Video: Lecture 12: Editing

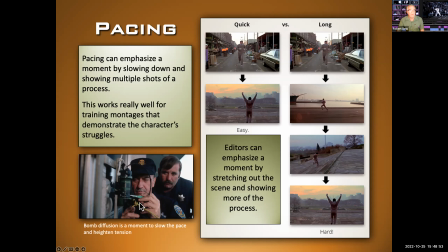996s
Another great example of this is anytime you have to defuse a bomb. Very often they'll stretch it out, show you lots of details, thereby leading intensity and making the moment more important, more precious, more dangerous.
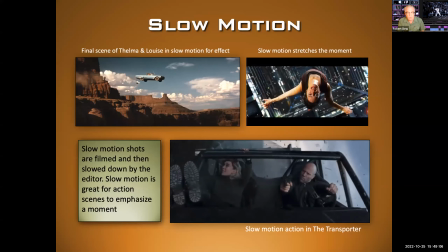1009s
Slow motion. Great example. I have a couple of slow motion GIFs here for you to look at. This is a famous scene from Thelma and Louise as they ride off the edge of the Grand Canyon. Of course, they go to slow motion to emphasize the moment, okay? Slow motion shots are filmed and then slowed down by the editor, okay?
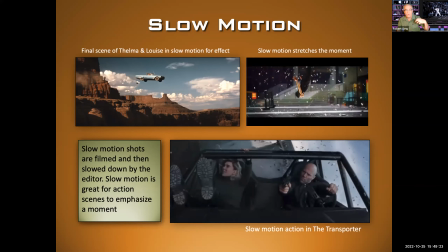1027s
The actual slow motion part is done all in editing. It's great for action to emphasize a moment, or this, we have a character here, looks like they're falling to their death. And I'm not sure what film this is in. So we want to stretch this moment out, and slow motion is great for that.
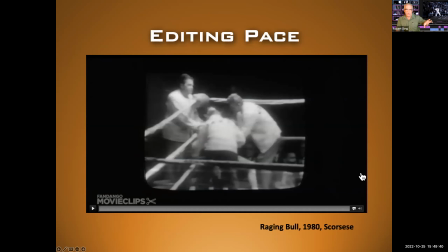1043s
So let's take a look. We're going to put it all together, talking about pacing and how something is edited. We're going to put it all together in this next clip. This is from Raging Bull, 1980. It's going to show us how an editor can use rhythm and pacing to really create magic in a film.
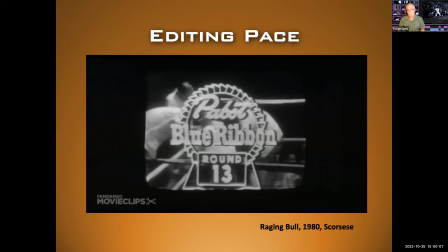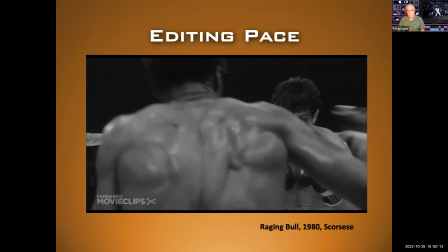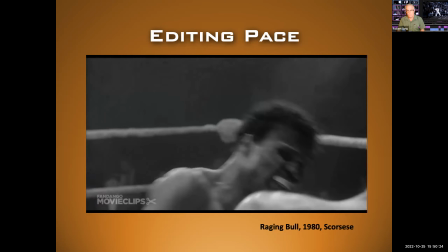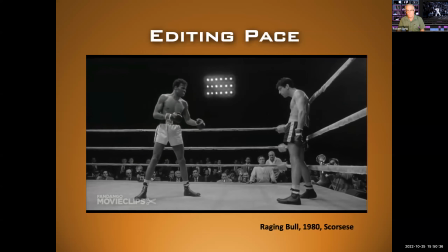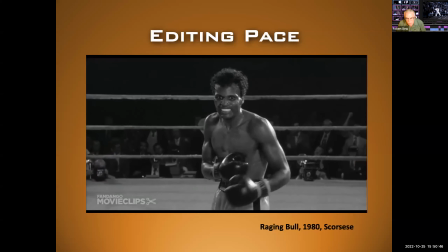1108s
Now watch what the director does here. He slows things down, changes the lighting.
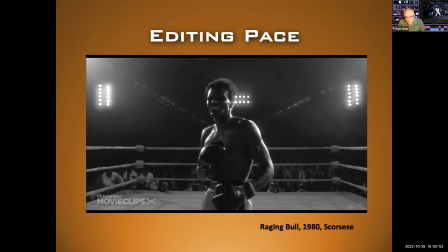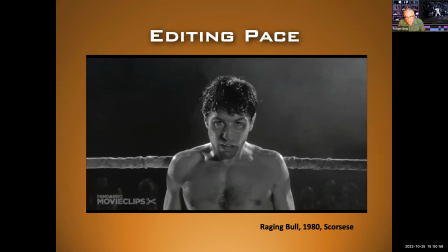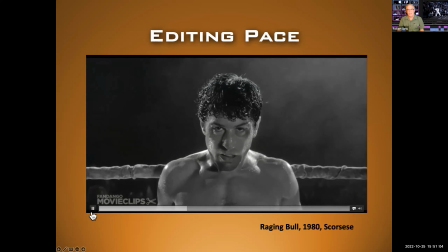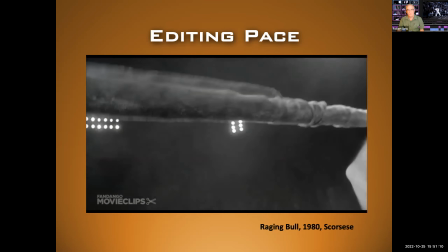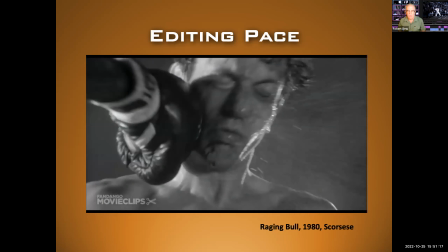1139s
And then speeds up, shows the fury of the power. Okay, so we slowed things down and then speeded them up.
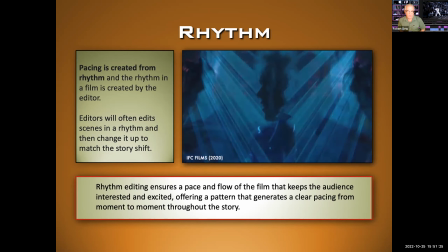1148s
Okay, rhythm. Pacing is created from rhythm, and the rhythm in the film is created by the editor.
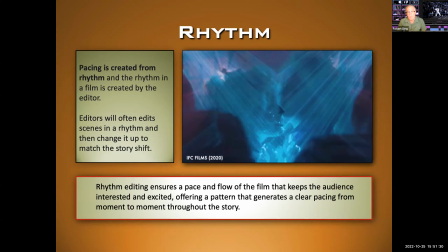1154s
Editors will often edit scenes in a rhythm and then change it up to match the story shift. Okay, so here we see some rhythmic editing. Sometimes they'll edit to music, or sometimes they'll make a scene.
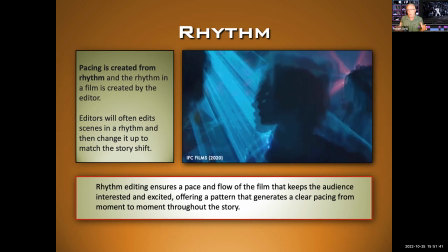1165s
Every cut will be maybe 10 seconds or 30 seconds.
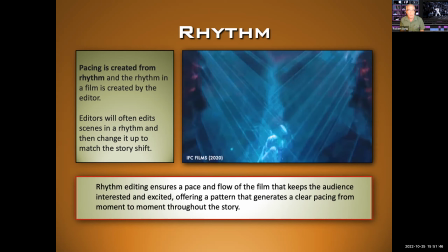1169s
Okay, so they'll create a consistent rhythm in the editing, and the audience subtly, subconsciously picks up on this.
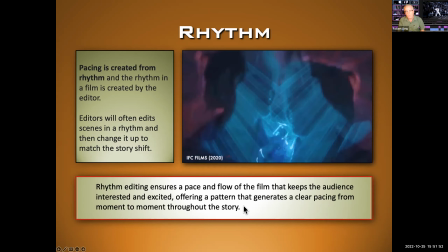1176s
So rhythm editing ensures a pace and flow of the film that keeps the audience interested and excited, often offering a pattern that generates a clear pacing from moment to moment throughout the story.
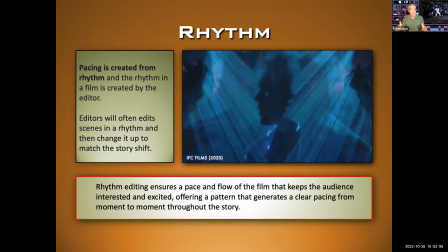1187s
So sometimes you might set up a rhythm of editing, putting a cut every, say, 30 seconds, and then you break it and you put 10 seconds, or you stretch a moment out.
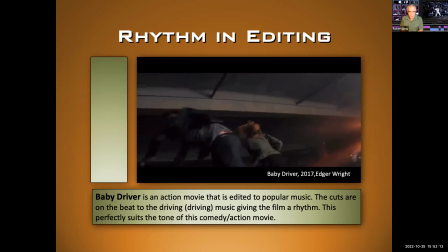1195s
So this is what editors are doing. So rhythm and editing, some of you recognize this clip from Baby Driver, Edgar Wright.
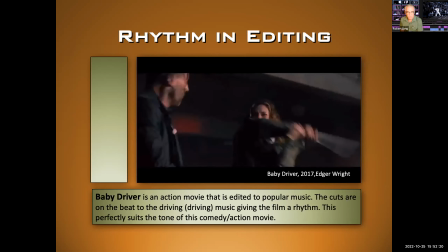1204s
Baby Driver is an action movie that is edited to popular music.
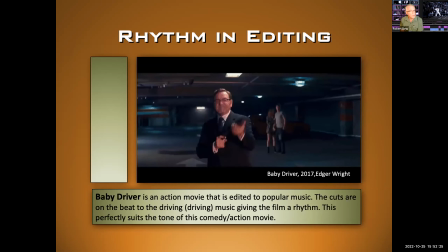1208s
The cuts are on the beat to the driving music, the driving music, giving the film a rhythm.
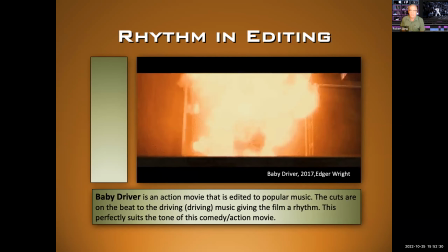1214s
Okay, except maybe in dialogue scenes. Anytime there's action, this film really does it musically.
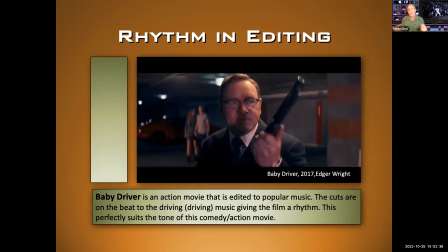1219s
It's sort of this type of editing is perfectly suited. This is a comedy action.
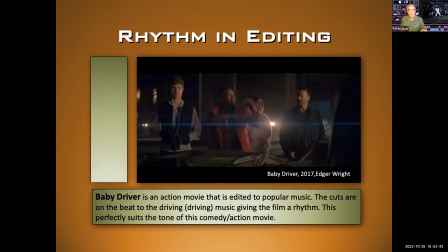1224s
It's a little bit lighthearted, including the violence. So having it edited to music totally works.
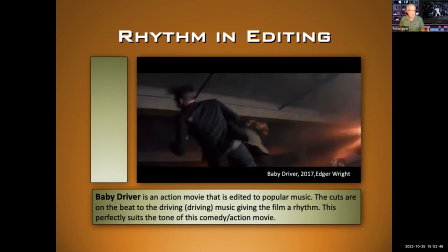1231s
It makes it more fun, gets the audience into it, gets you pumped up.
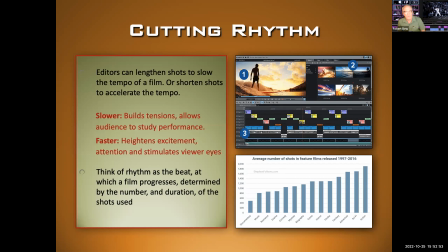1235s
So cutting rhythm, editors can lengthen shots to slow the tempo of a film, or they can shorten shots to accelerate the tempo.